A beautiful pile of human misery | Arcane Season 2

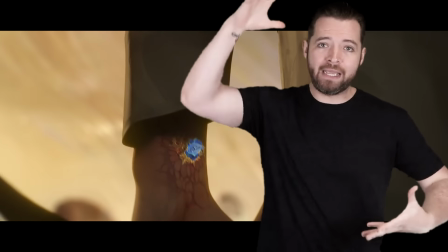[24:07]
There's just one small, big hole in their plans.
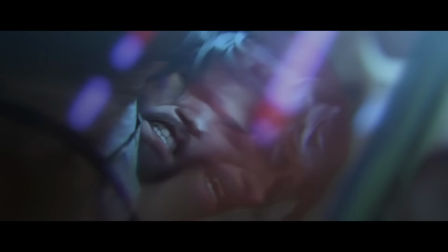[24:13] I swear it.
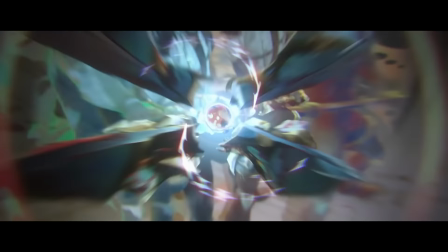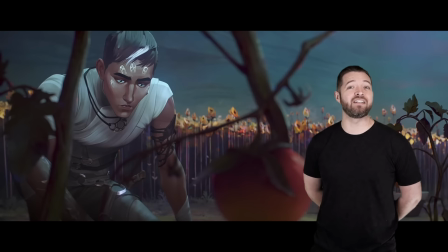[24:22]
so clearly what victor is doing here isn't good right his attempt to
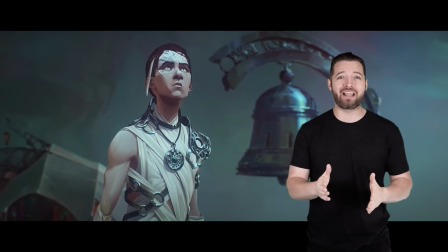[24:27]
evolve humanity with the arcane is already not having a great overall effect and
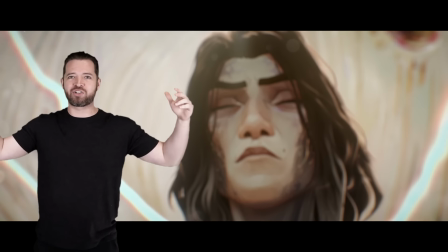[24:31]
even visually he looks like he's a puppet master carrying them on strings there's also a neat little detail that when jace and are in the core room
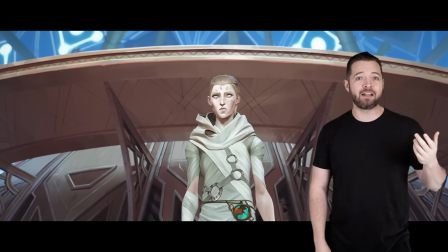[24:40]
jace's breath is shown because it's kept cold but sallow has no breath They're not even like human anymore.
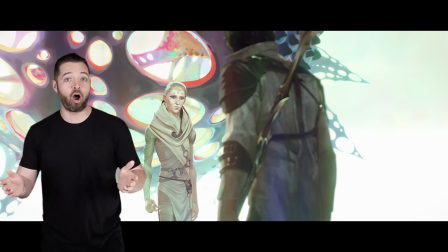[24:48]
There's no breathing. Victor assumes he knows best for all in his evolution of humanity But what he's doing is clearly
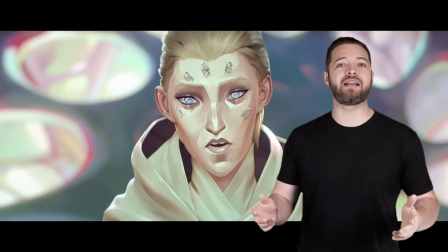[24:55]
immoral leaning on barbaric a sacrifice of humanity that he never had
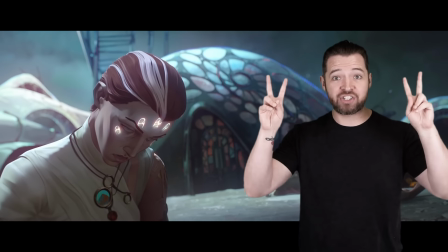[25:00]
and Considering the fact that every single saved person lets out a blood-curdling
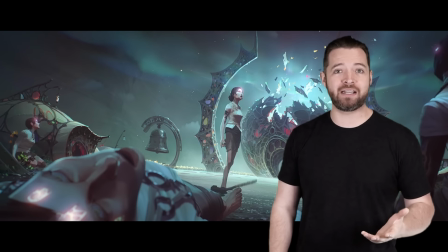[25:05]
shriek of death when Victor kicks the bucket I'd say Vander
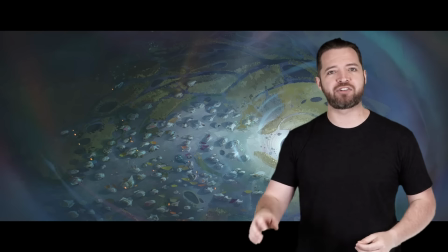[25:10]
wasn't gonna be much better trading one slave master for another still haunting scene
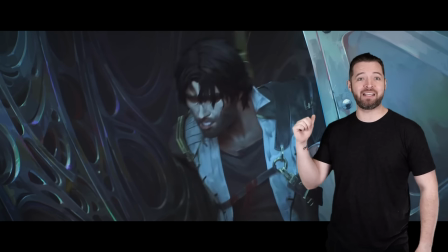[25:16]
here i was sitting mouth agape thinking the whole time no they
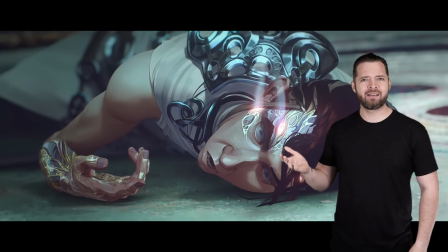[25:21]
didn't actually just kill him right i mean they're treating it like they killed
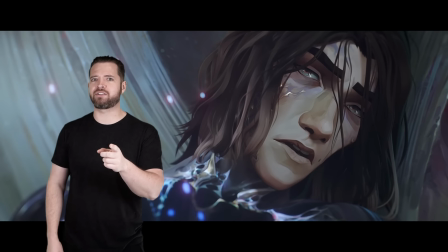[25:26]
him and that's a big fucking hole in his chest but not victor right like
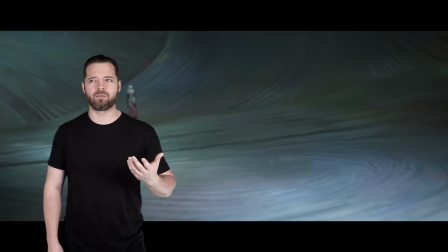[25:31]
we aren't even in glorious revolution mode yet evolution mode you know with
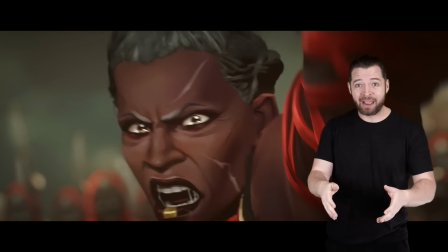[25:36]
the little laser hand and if it wasn't enough the noxians are here and they're pretty pissed off and they are shanking the shit out of dad and
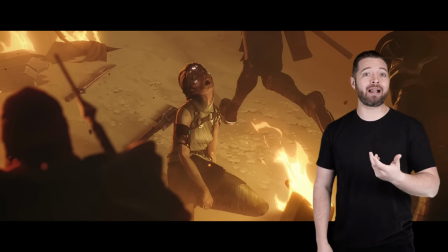[25:45]
hey listen jace may not be directly responsible for this but he did make
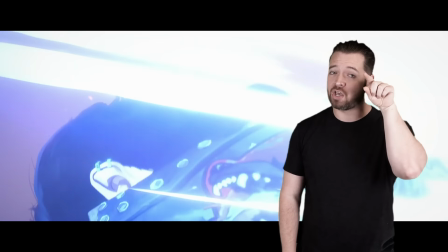[25:50]
hextech and that little kid did decide to atomize themselves using hextech so as far as i'm concerned jace is now two for three
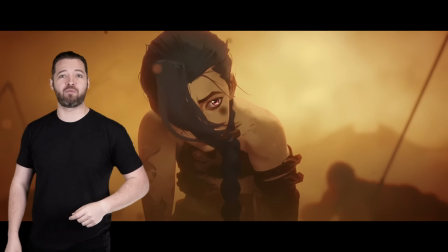[25:58]
on the child killing jinx's mental health gonna look like the dow jones with how it's fucking ricocheting all over the place oh you know i really like arcane i really
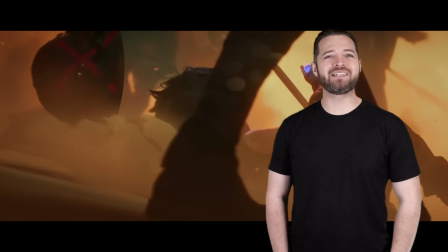[26:07]
do like where else can you get such distilled amounts of pure human misery
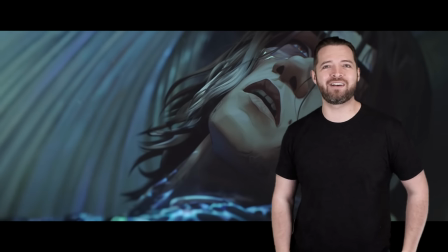[26:11]
all in one place jace kills victor powder's friend turns to powder vander
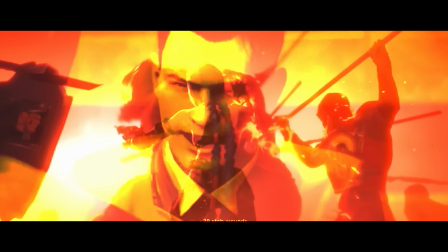[26:17]
receives the detroit become human treatment what
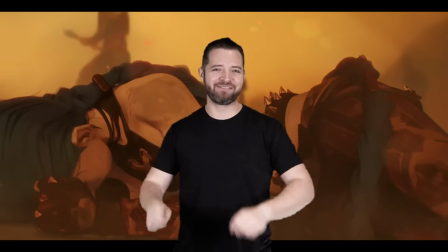[26:22]
a time lovely minor in charge
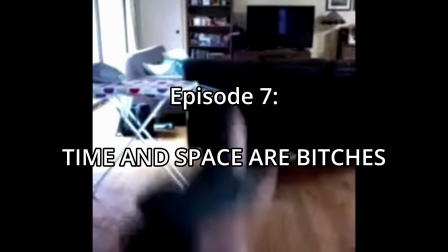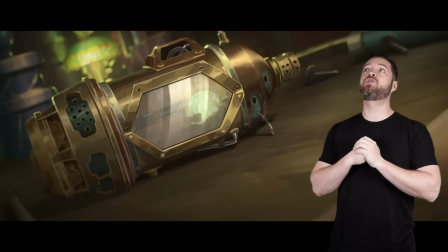[26:33]
okay episode seven episode seven what a fascinating
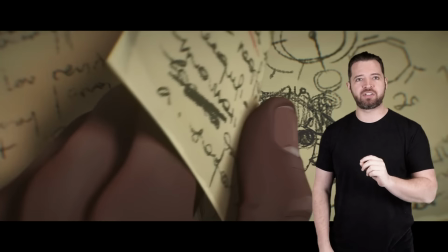[26:39]
episode this one is i think episode 7 might be tied for the best episode in the entire series.
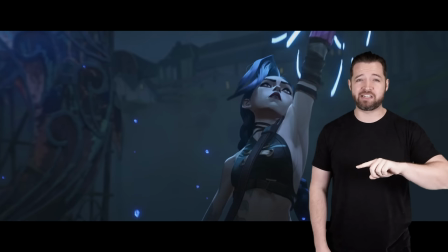[26:45]
It's just really hard to beat out season 1 episode 6, you know, the flare and everything.
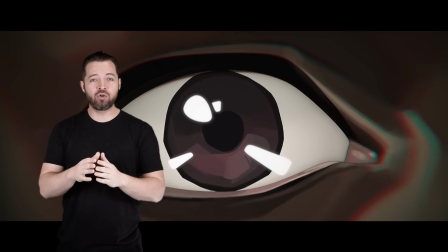[26:51]
Normally, normally, when shows do the whole side quest episode, it's annoying.
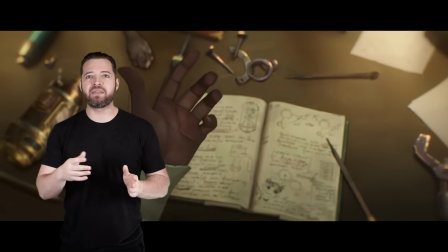[26:56]
When something insane happens in the prior episode, and they decide to stretch it farther by having a filler one.
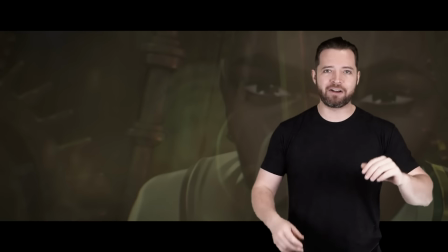[27:02]
But this one is both. Not very fillery and extremely engrossing.
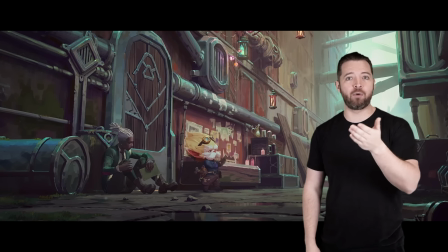[27:08]
It ping-pongs between what happened to Echo and Donger as well as what happened to Jace.
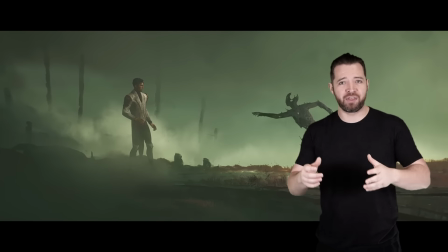[27:13]
It also is probably the greatest representation of the kid in the pool meme that I can think of.
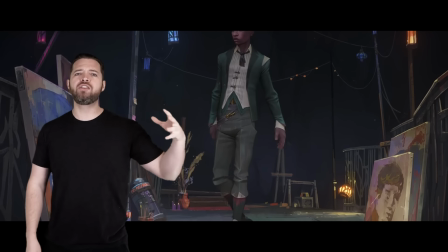[27:18]
Echo and Donger are sent to another reality where things are different.
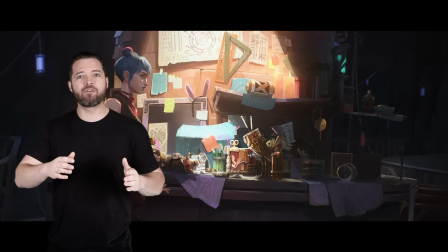[27:23]
He embodies a different version of himself in a world where Hextech was never invented and the heist in Piltover resulted in Vi's death.
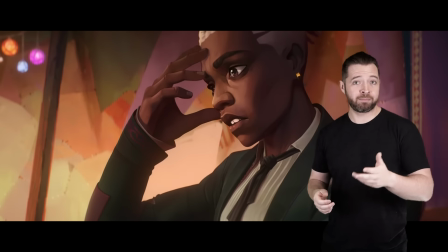[27:30]
There's an interesting thing to gleam from this.
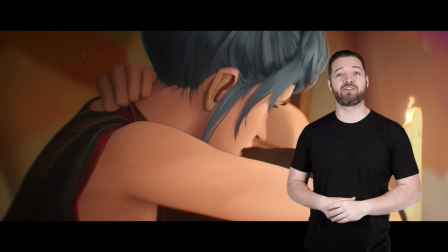[27:33]
I know it's not intentional but just the idea that Vi dying early on would make the universe a better place and this thriving environment where the Undercity and Piltover are together is just
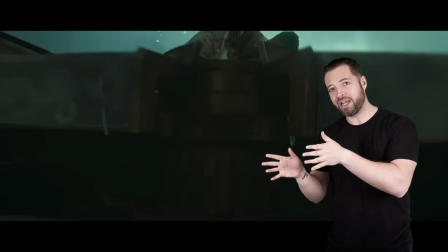[27:42]
really funny to think about. It's not what it means but it's hilarious. Jace on the other hand I thought was being sent to the void but in reality it's just an
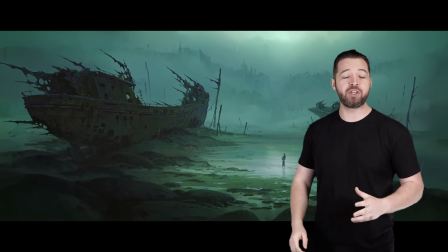[27:51]
arcane timeline jump of sorts where the arcane is completely overtaking everything.